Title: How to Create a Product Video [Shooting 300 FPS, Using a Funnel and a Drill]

Today I'm going to show you guys how to do a tutorial that looks like this.
I was tempted
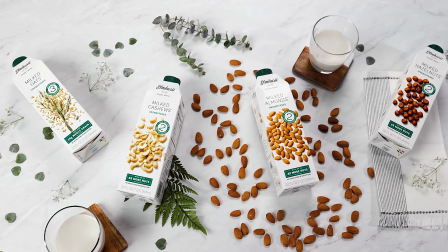by your smile.
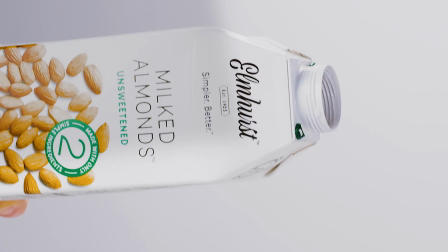And for a little while I was certain
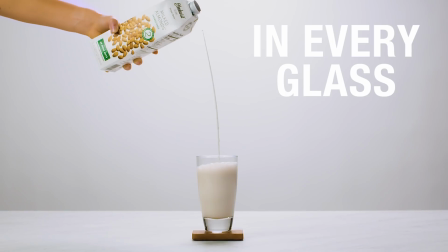that I will be the one to change you, and you will be mine.
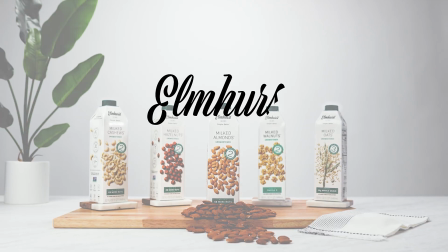You will be mine.
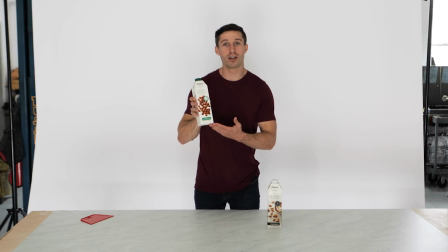Today I'm filming for Elmhurst and their alternative milk brand, and they are one of my paid clients.
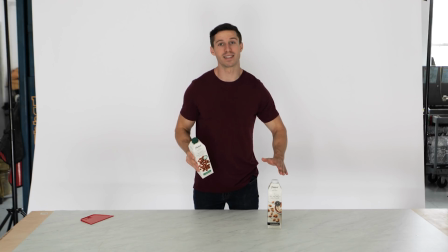And so we're gonna set this all up to the aesthetic and the storyboard that I've planned out.
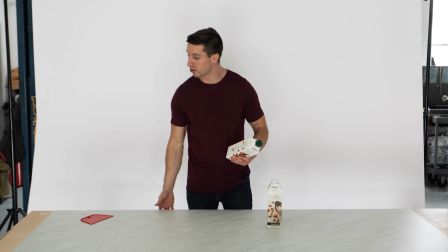And the first thing that we have right here is we use plywood and some sawhorses to make our table because we need a very big table.
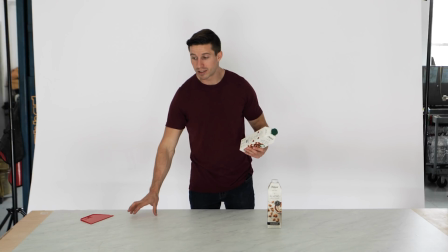And then we bought some rolls of
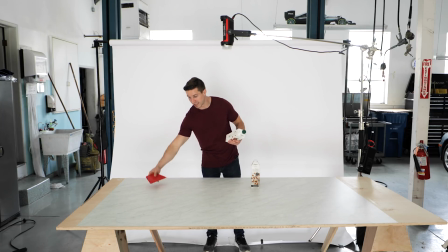marble laminate, and we laid them across by using this to get all the bubbles out and just scrape them across, and that's gonna be our surface.
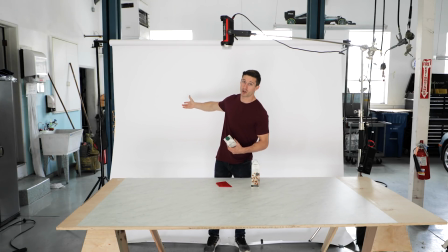And then right back here, we have pretty much the Savage white backdrop because that's the color or the aesthetic that they have for most of their pictures.
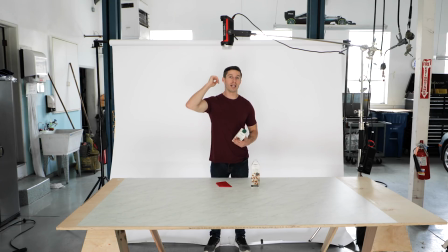And so we have that all set up, and now we're gonna do the lights. This is actually our first shot.
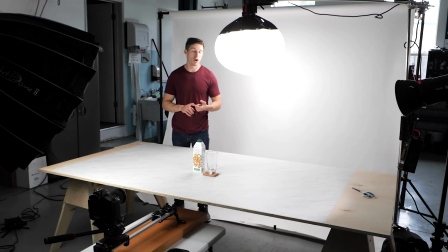And when I mean first shot, this will be the first shot in the video, but this is actually the first shot that we're doing behind the scenes as well. And so what I have is I have the lantern, my favorite thing to use on the 300D Mark II, and that's lighting up my background, but it's also giving me a backlight onto my product.
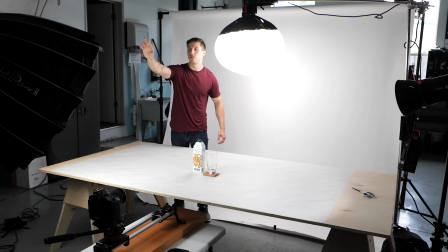Then I have the 300D with the dome right over here, and this is gonna be my main light,
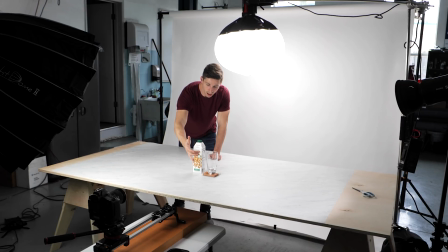and what it's doing is it's casting this nice soft light onto the front so we can read the label.
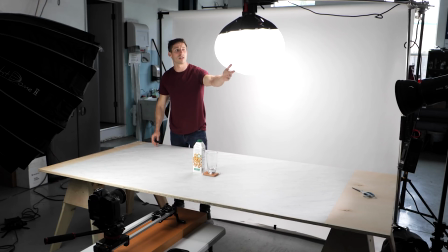And then the last is I have my Godox 60 SLW, I think is what it's called, and I'm having that as my nice fill light.
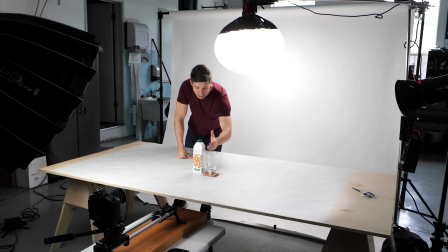And that's just, and I'm leaving that as a hard light because I kind of just want to have a little bit of a harder light right here to little pop the image or the product itself.
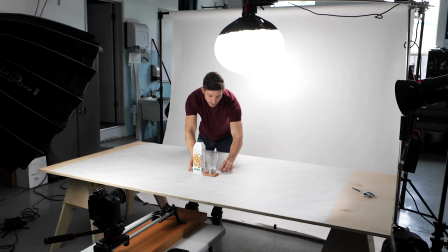And then what we're doing for this shot, which is pretty cool, I think, is we're just using a simple technique with a fishing line.
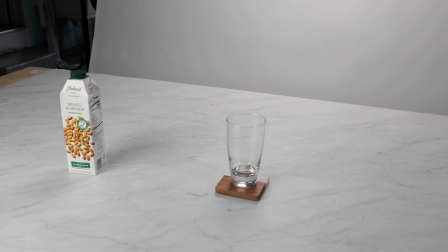And I'm having Kendall and we're timing it with a slider, and when I tell her, she pulls the fishing line and this slides, boop, right next to the glass.
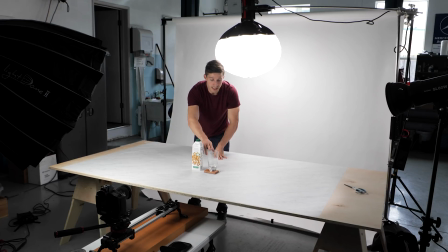So we're starting with the empty glass, but we're gonna do 3 variations where we have the empty glass, then we have the glass full of almonds because that's what the product that we're featuring today, and then we're also gonna do one with the glass filled with the almond milk itself.
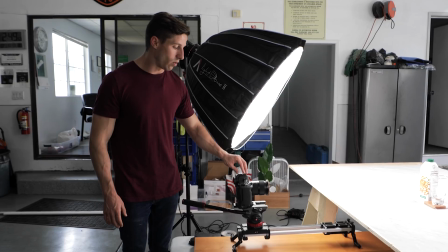All right, so the setup that I'm rocking today is I got the 1DX Mark III, and I'm using the Sigma Art 35mm,
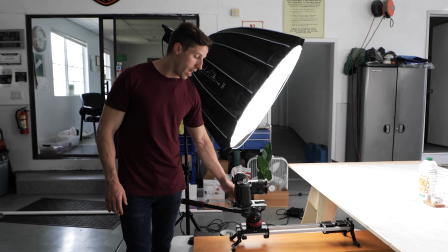and then I have my polarizer on the front, and then the Edelkrone slider because I really like using this thing,
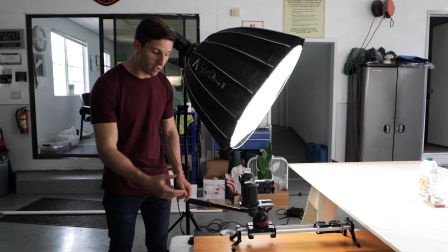it's very steady. Then we're just using a foldable table as our thing.
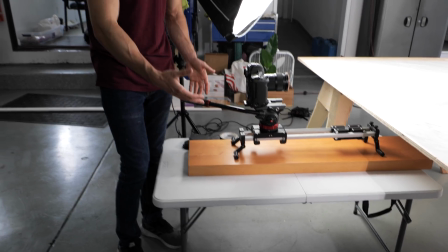I always recommend if you're gonna be using your slider is to use it with something a little bit different, and then to get the right height that we wanted, we just put a shelf underneath it.
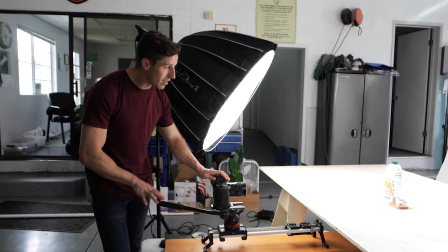And I'm always, when I'm doing these,
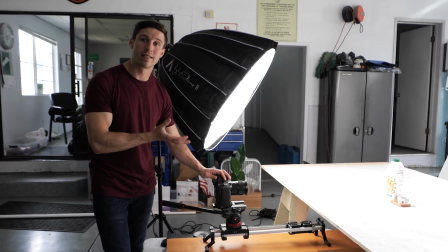I like to go a little bit lower with the angle with a wider lens because it makes your product look a little bit more grandiose when you're shooting it with a lower angle, which is a little bit different than you would usually typically want to shoot, say, somebody's face where you're a little bit higher, right? This you're a little bit lower, and it makes the product a lot prettier.
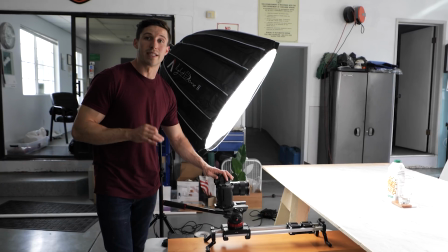The other camera that I'm gonna be using is the Ursa Pro G2, and I'm using that for the 300 frames shots, or the slow-mo shots I'm gonna be doing because the client specifically asked for slow-mo shots,
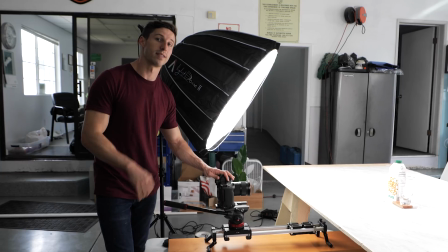so that's when I bust that camera out.
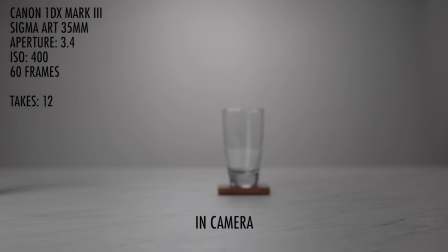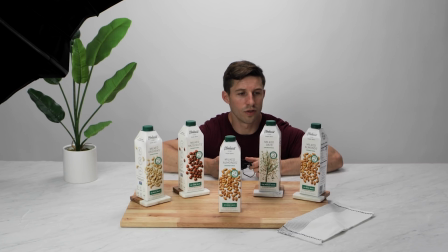I was tempted.
Okay, so for this shot, this is our ending master shot.
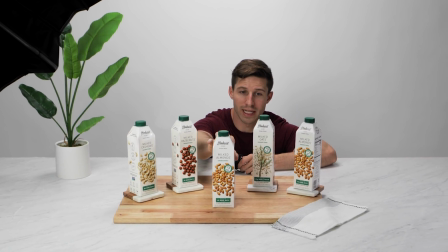And we're focusing on the almond milk right here. And then we have the other 4 flavors right here.
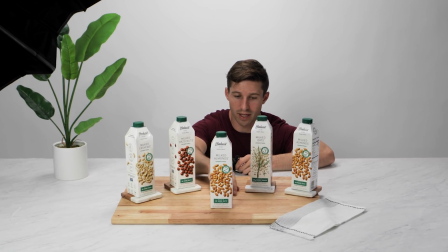And what we wanna do is we wanna have the almond milk in the center, and then we use this wood board to kind of just give a little bit of different look. And then we're going back to the marble on each of these.
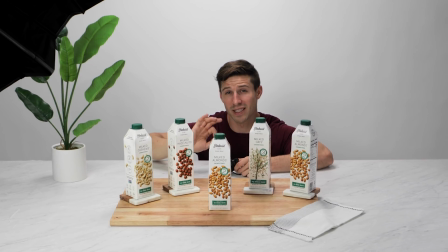And so we really spent some time on the set design. We want it to be simplistic and clean, but we don't want it to be completely empty. Then we also have this green plant because the green caps, and then the same aesthetic, but we're using this as a background element, so just not the white wall.
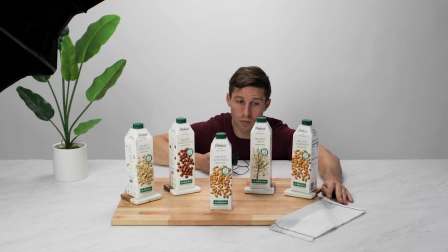And then we're using this white napkin with a little bit of black lining as our foreground element.
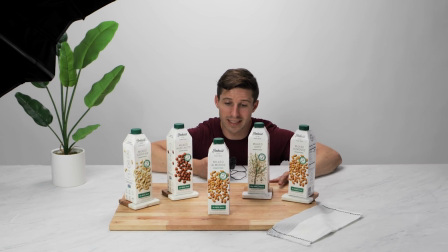And all of these different things that we put into this shot are all
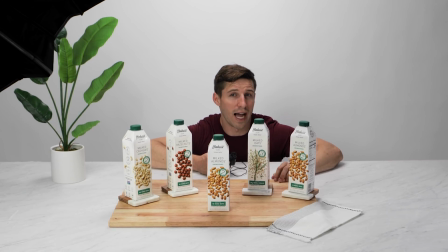elements that they use in their style on their Instagram and on their website,
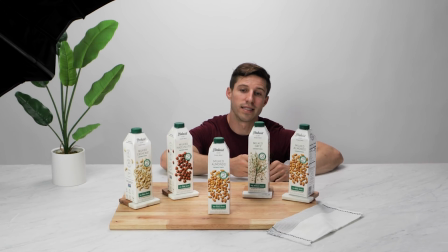which is really important. The last thing that I want to talk about is now that we switched to the motorized part of the slider,
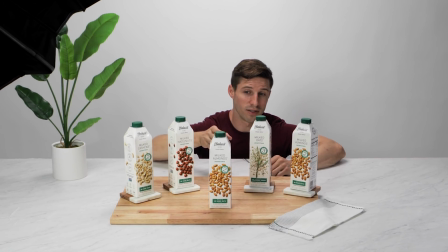which is awesome because it's all modular, so I can switch it out. So the Edelchrome, this is what I like about it, is that it's modular.
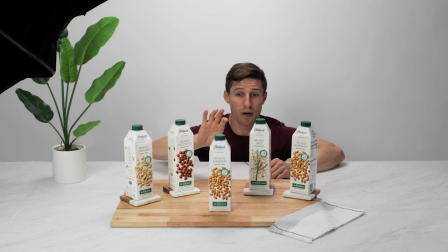If I want to have it just manual, I can. Now if I want to have the motor on it, I can. And the reason why I did that is because I want to have the same exact shot 3 times.
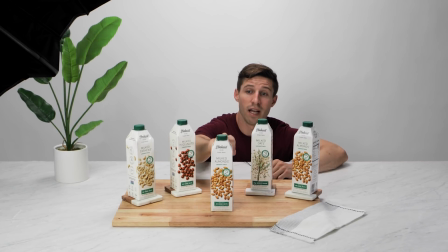I'm taking it 3 times. And the reason for that is, first I'm going to focus on this front container.
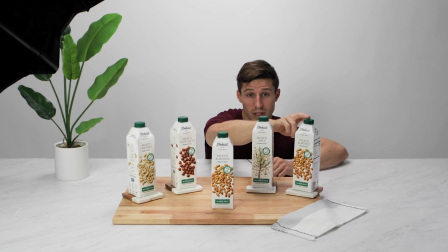Then I'm gonna focus on one of these middle containers, and then I'm gonna focus on the back container,
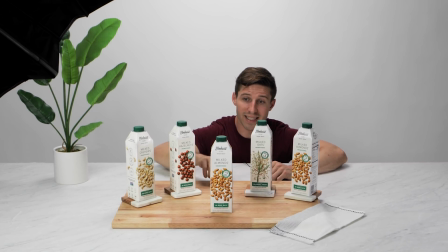and I'm gonna take that shot 3 times and I'm gonna overlay them and then mask it so all of their products are in focus if I want it to be, and then still having a very shallow depth of field for the background.
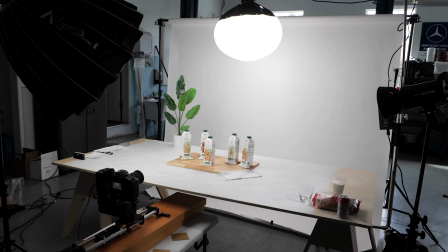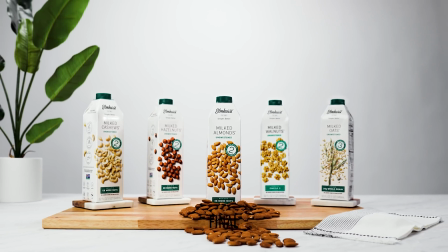You and you will be mine. You will be mine.
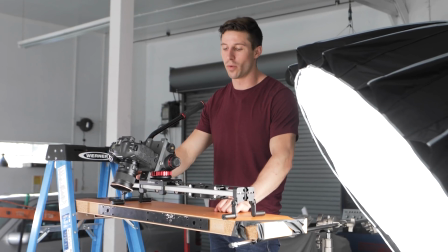Okay, so my whole philosophy is you gotta do whatever you can to get the shot, and it doesn't have to be pretty on the setup.
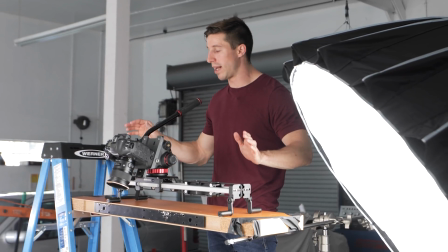I know a lot of people like to be really fancy, but when I'm at home and I'm just trying to get the best shot that I can, I will do whatever it takes to do that.
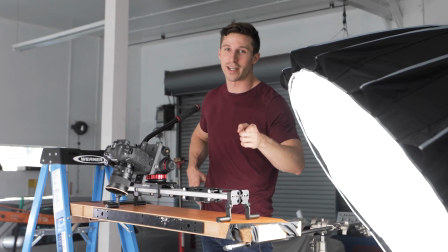And that does not mean I recommend doing this at home, because this is really sketchy, especially for your camera.
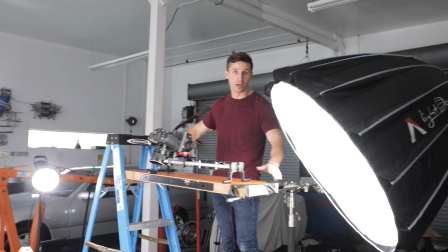But we took a ladder and a C-stand and put a piece of wood so I can do a bird's eye view
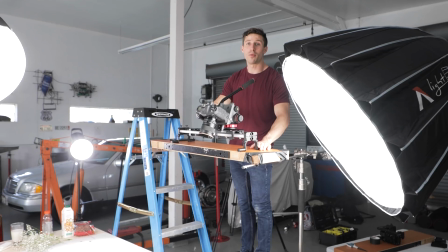top-down shot with a slider, because a lot of people can do them. You can do them with a tripod, but I wanted to have movement in it.
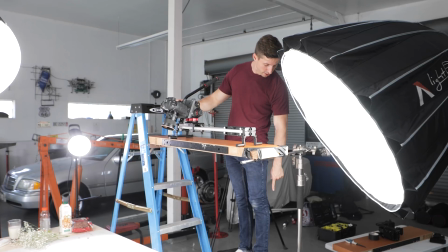So now we put the slider on top of this, and then I used 2 of my Pelican cases as so,
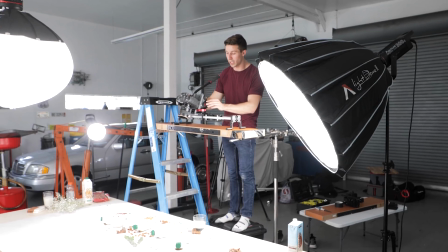and we're just gonna get the shot going like this and a nice slide across.
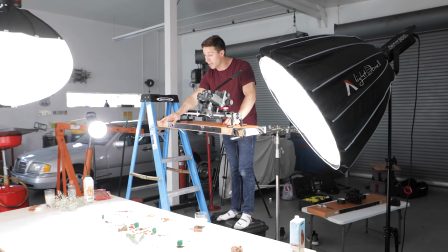And then Kendall, with her beautiful eye, created a really awesome flat lay design.
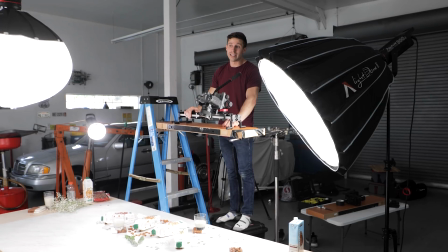Our lighting setup hasn't changed, and the reason why, we kind of moved the lights in a little bit and angled them out,
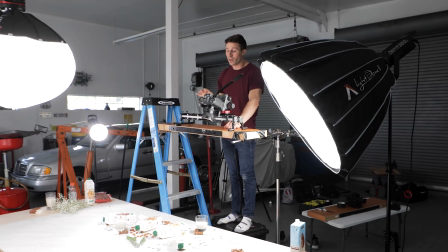but the primary lighting setup hasn't changed because realistically, all we did was lay the bottles down flat,
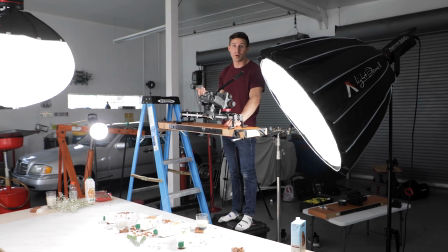but they're still facing the same way and they're still casting light the same way that we want. So that's why our lighting hasn't changed at all for this. Kaboo!
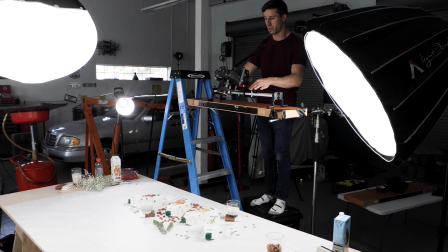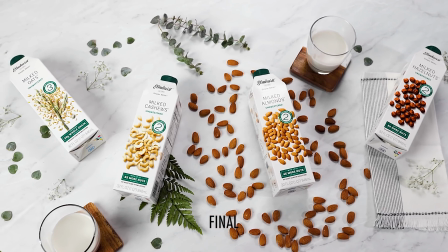Tempted by your So for this shot,
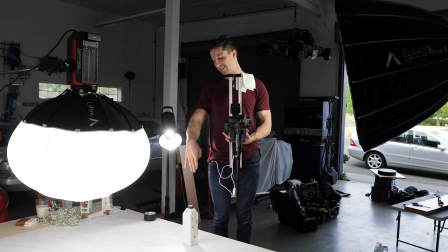what we're doing is we're gonna probe inside the milk container that leads to our next shot. And the way that we're gonna do this, because I've done this so many times now with different videos that I've done, I've kind of figured out a more genius way to do it, and it's not this.
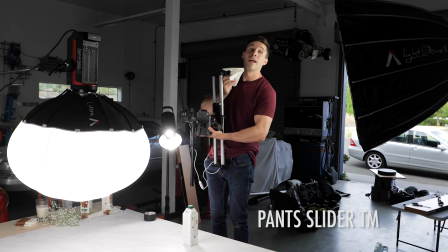It's still the pants slider. That's the best way to do it every single time, pants slider. But what we did differently this time is that we're doing it actually in reverse.
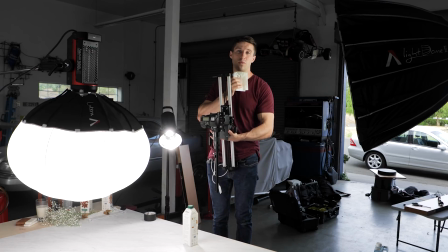Because this bottle is big enough, we don't have to trick it with a different bottle and use the 50 or anything else. We're actually starting inside the bottle with the cap open, and then I'm pulling out because it's a lot smoother of a motion, and Kendall's putting the cap back on the container.
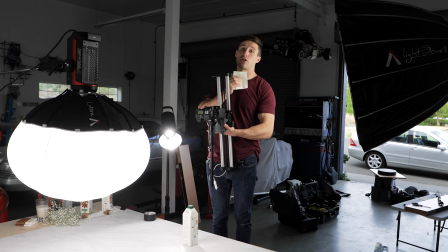So when we play it in reverse, it's gonna drop straight in, and it looks like Kendall's taking off the container. And the way that I'm gonna control this pants slider is I got it in my belt loops right there, and then I'm just gonna bite on this with a paper towel because I have no clue where my slider's been. I put it in a lot of dirty places, and this is like, I guess, the best way to do it. Huh?
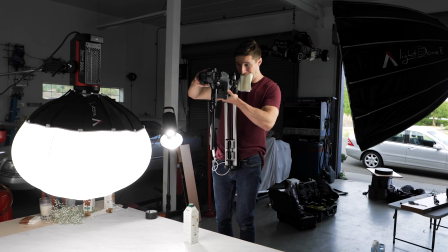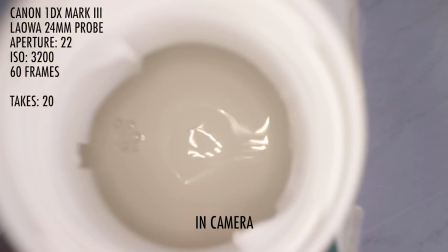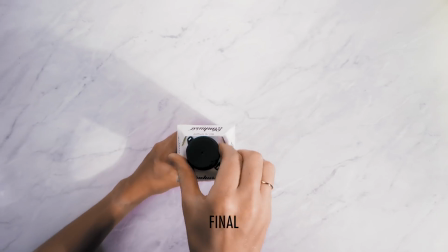your smile, I will.